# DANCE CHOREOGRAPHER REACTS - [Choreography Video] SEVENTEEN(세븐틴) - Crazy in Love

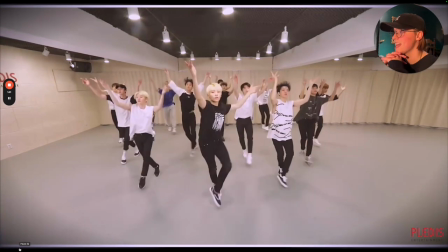Hey!
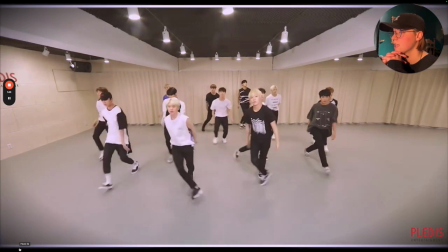Clean.
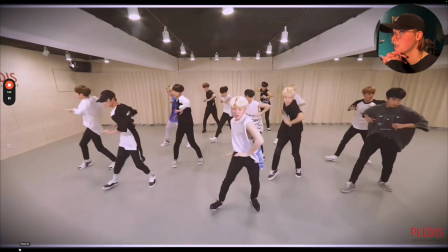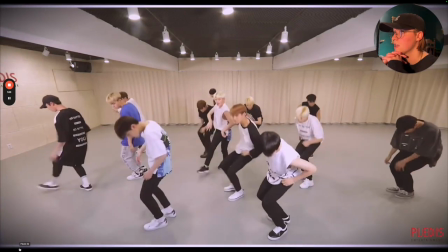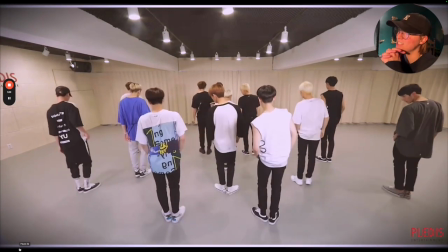That's cute.
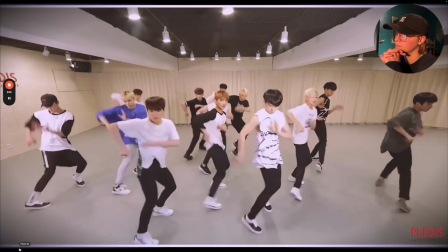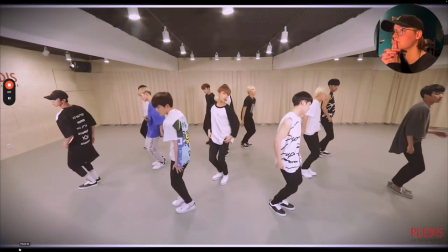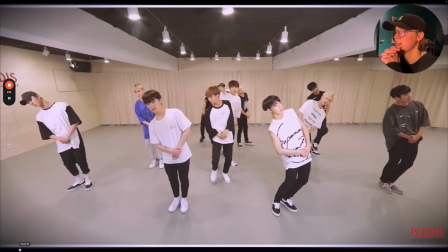I really like that. Woo! The dynamics. Okay.
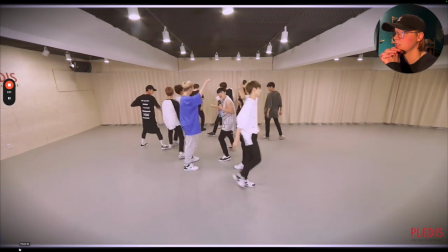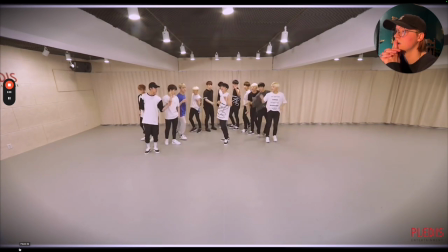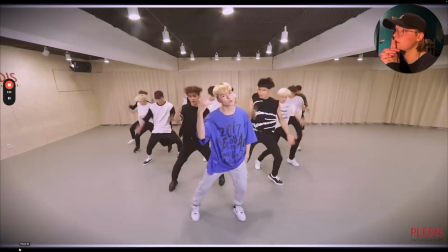Huh. He is the only one wearing color. Do you see that?
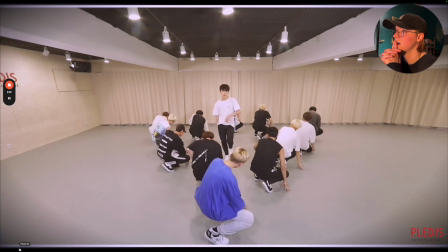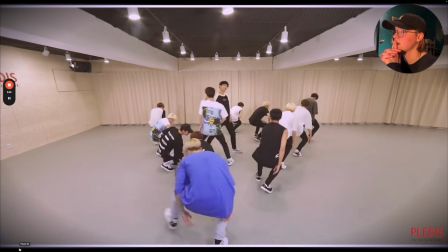Okay. When
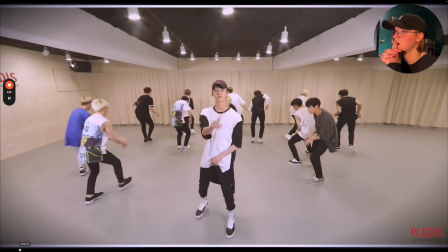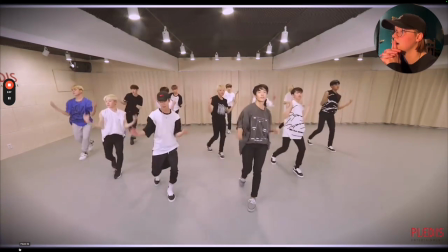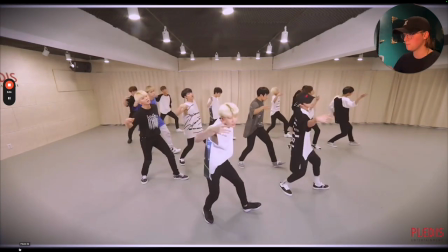you think about it, the choreography itself is it's more strict in the lines.
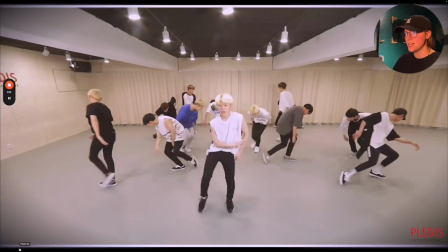Some nice accents in their polyrhythms but it's not
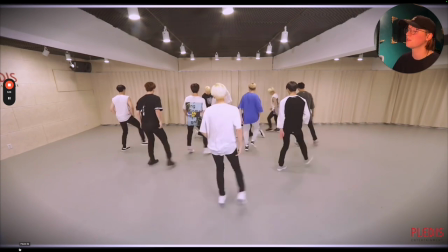as physically demanding as some of their earlier choreographies that we've seen.
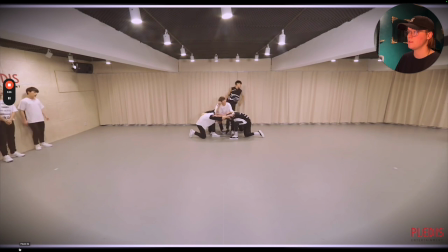Did y'all see that transition right there? This is a second cut.
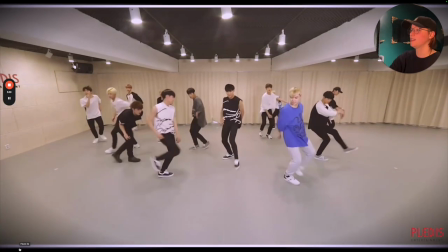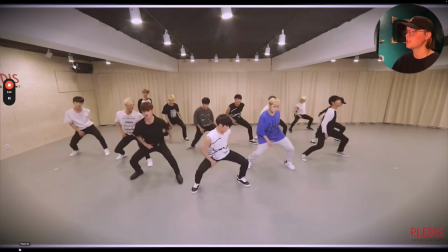I like the double on that. Well this section is significantly more difficult to do compared to
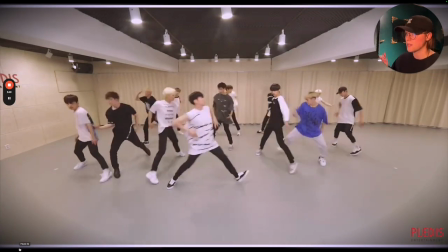the first chorus choreography so it makes sense why they may have needed to mask it.
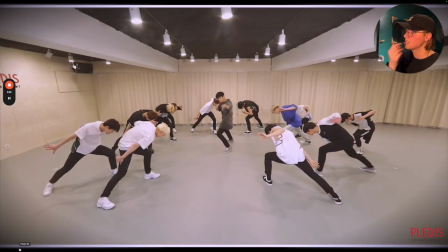That was nice.
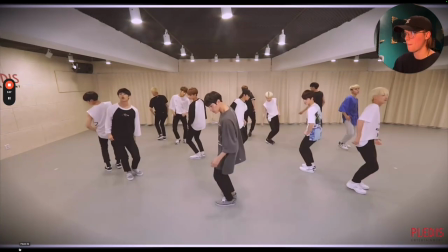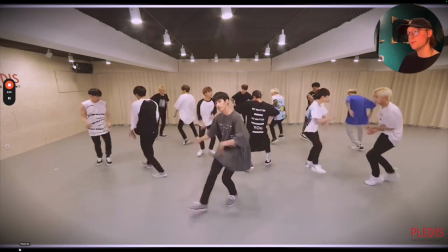love this groove here it helps ride the tempo and the beat in a
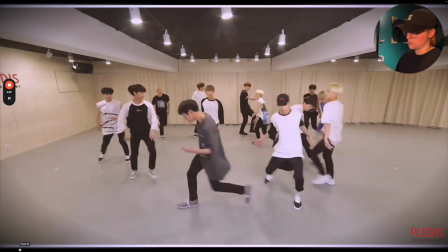way you want your audience to hear which i love do
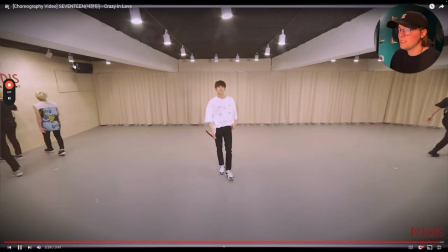you hear that crispy little high five that took place right there he just went a
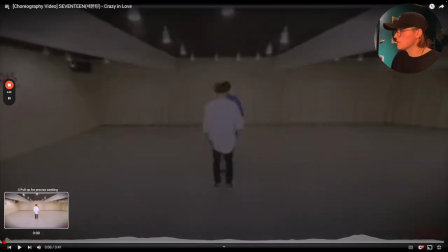period that was cute that was nice um definitely on the more
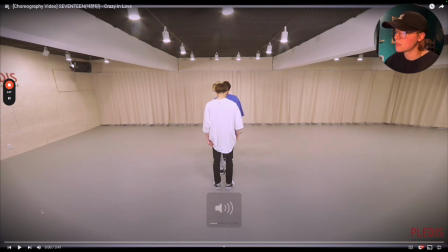subtle side not quite as choreographically dense as some of their other things that we've already seen from them but taking a look back here really really nice I love the little typewriter sound you can hear that my my keyboard is also a typewriter like mechanical keyboard so it's nice to
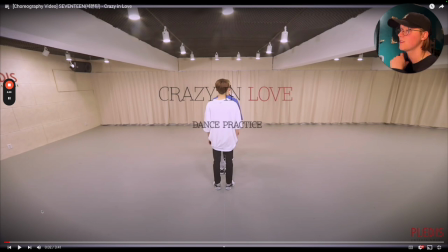hear that here because I'm so used to hearing it every day how they start in the beginning it's very nice where they choose different ways to get everybody towards the front which is really which is kind of fun oh actually no they all end up doing the same thing um but it just looks slightly different because of the angle i
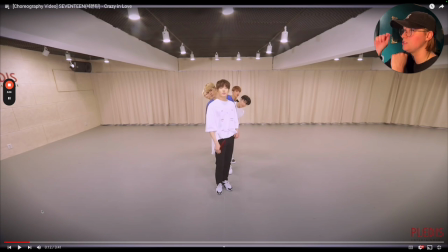have but it's really nice i like that here doom doom boom as they hit it they all branch out they're peeking they're like what is that super fun that very nice
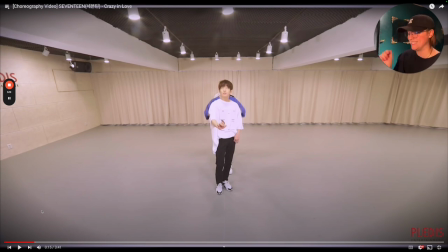that it sounds like a like a doodle so i think it's a fun choice that they made there the little heart and he's writing i know most of this is all word play but it's really fun that they're creating all these little moments
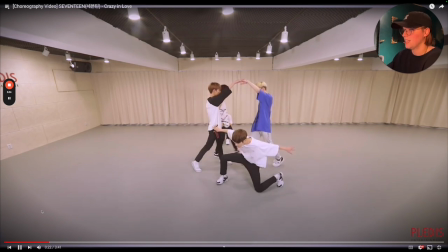in the back with a little clap yeah i love this too they create a little tunnel we've seen that before and they choose to interweave themselves through it or frame themselves that gives a very um what is it uh james bond-esque aesthetic here